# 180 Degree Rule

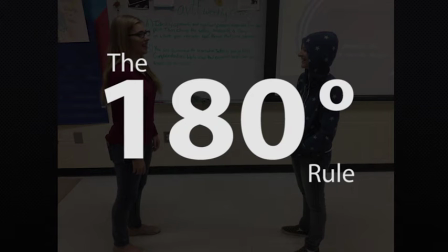0:00 All right, this quick review, we're going to be talking about the 180-degree rule, and that is a principle of cinematography that is going to orient the viewer to the action that is taking place on the screen.
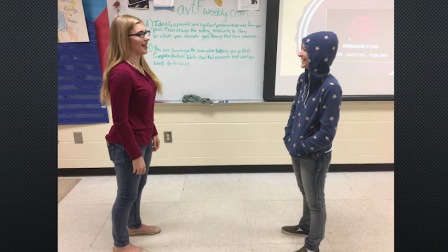0:14 Here we have a conversation taking place between two people, Emily on the left and Maddie on the right, and they are facing Emily from the left to the right, Maddie from the right to the left.
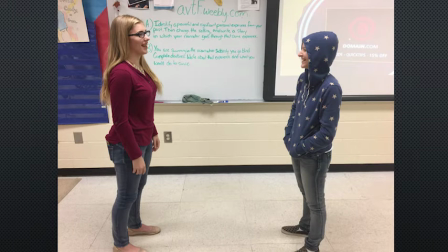0:28 We have established that through this shot and have created what is called the line of action, which you can imagine that they were straddling a fence. That is the line of action.
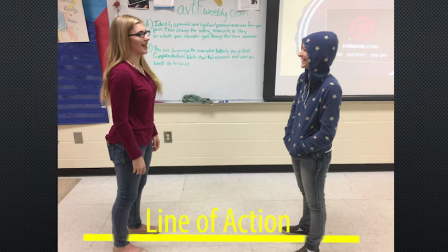0:43 What that means is the camera cannot cross that line at any point in the scene unless we do something to change the line of action.
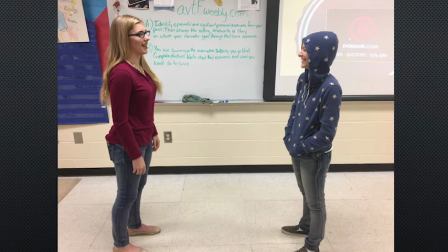0:55 So say one of the characters were to walk to another location, or if another character were to come in, they were to turn and look at that person. That could then change the line of action. But unless that happens, we need to keep the camera on one side of that line.
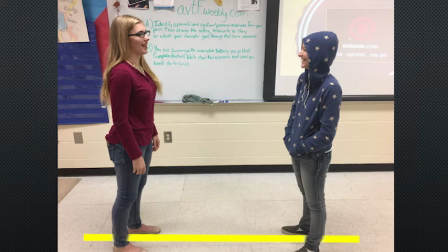1:15 So as you see, Emily is looking from left to right.
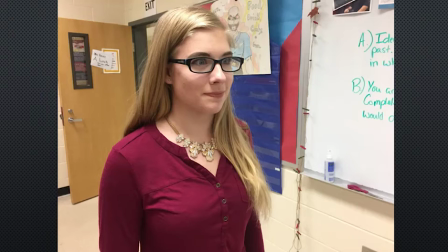1:19 If we were to get a single shot of her, we could move the camera anywhere on that side of the line, but she will still be looking from left to right, as we see here. That means that if we are still staying on that side of the line, whenever we see Maddie, she's going to be looking where?
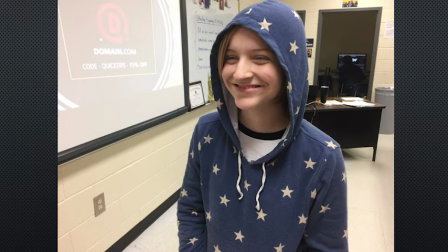1:37 She's going to be looking at Emily, because Maddie will be looking from the right to the left. And so that is going to make it look very much like what?
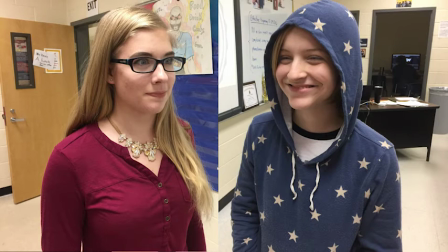1:48 Like they are talking to each other. As you can see here, Emily looking left to right, Maddie looking right to left. That means they're looking at each other and they can have a conversation. You know, say we were to get creative and think, hey, let me move to the other side of the line and grab a shot.
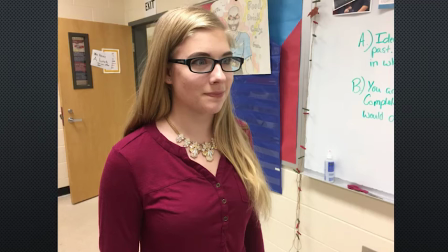2:06 If we do that, what's going to happen? Let's assume that we get the shot correctly of Emily. If we move to the other side to get the shot of Maddie, we are going to have this problem.
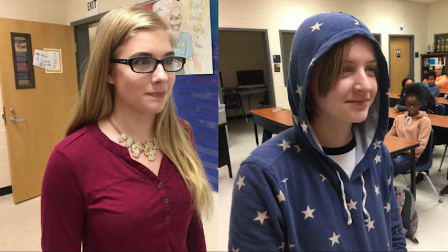2:17 Now Maddie is on the left side of the screen looking to the right. Emily is on the left side of the screen looking to the right. And that is going to make it look like they are looking the same direction. And it is very difficult to have a conversation when you're looking the same direction.
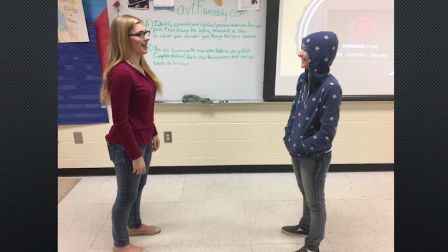2:36 Now, if we go back and we go back to our establishing shot here, the wide shot, we still have our line of action. We can move the camera wherever we want to.
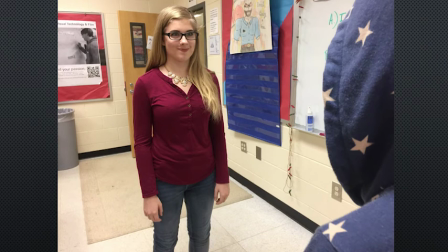2:48 We can move the camera over Maddie's shoulder and get a really cool shot of Emily. This is a little further away than the first time we did it, but if you will notice that even though the camera has moved,
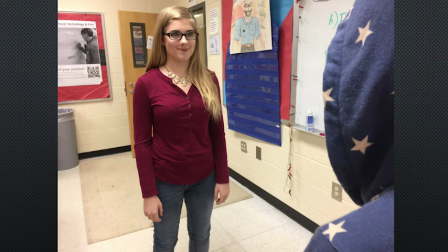3:02 Emily is still facing left to right. So this is going to work according to the 180-degree rule.
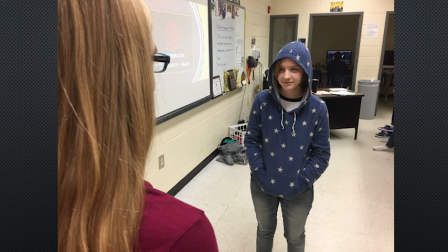3:09 Same thing, if we moved over to Emily's shoulder and got the shot of Maddie, then we're still following the 180-degree rule. So any of these shots are going to be okay as long as the character,
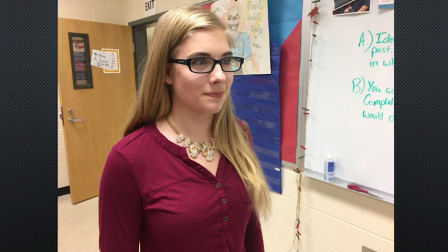3:22 once they are established in the direction that they are looking, as long as they stay that way, we're following the 180-degree rule.
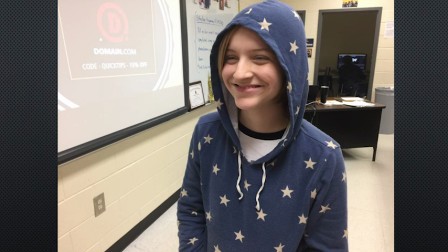3:29 Hopefully this has been helpful.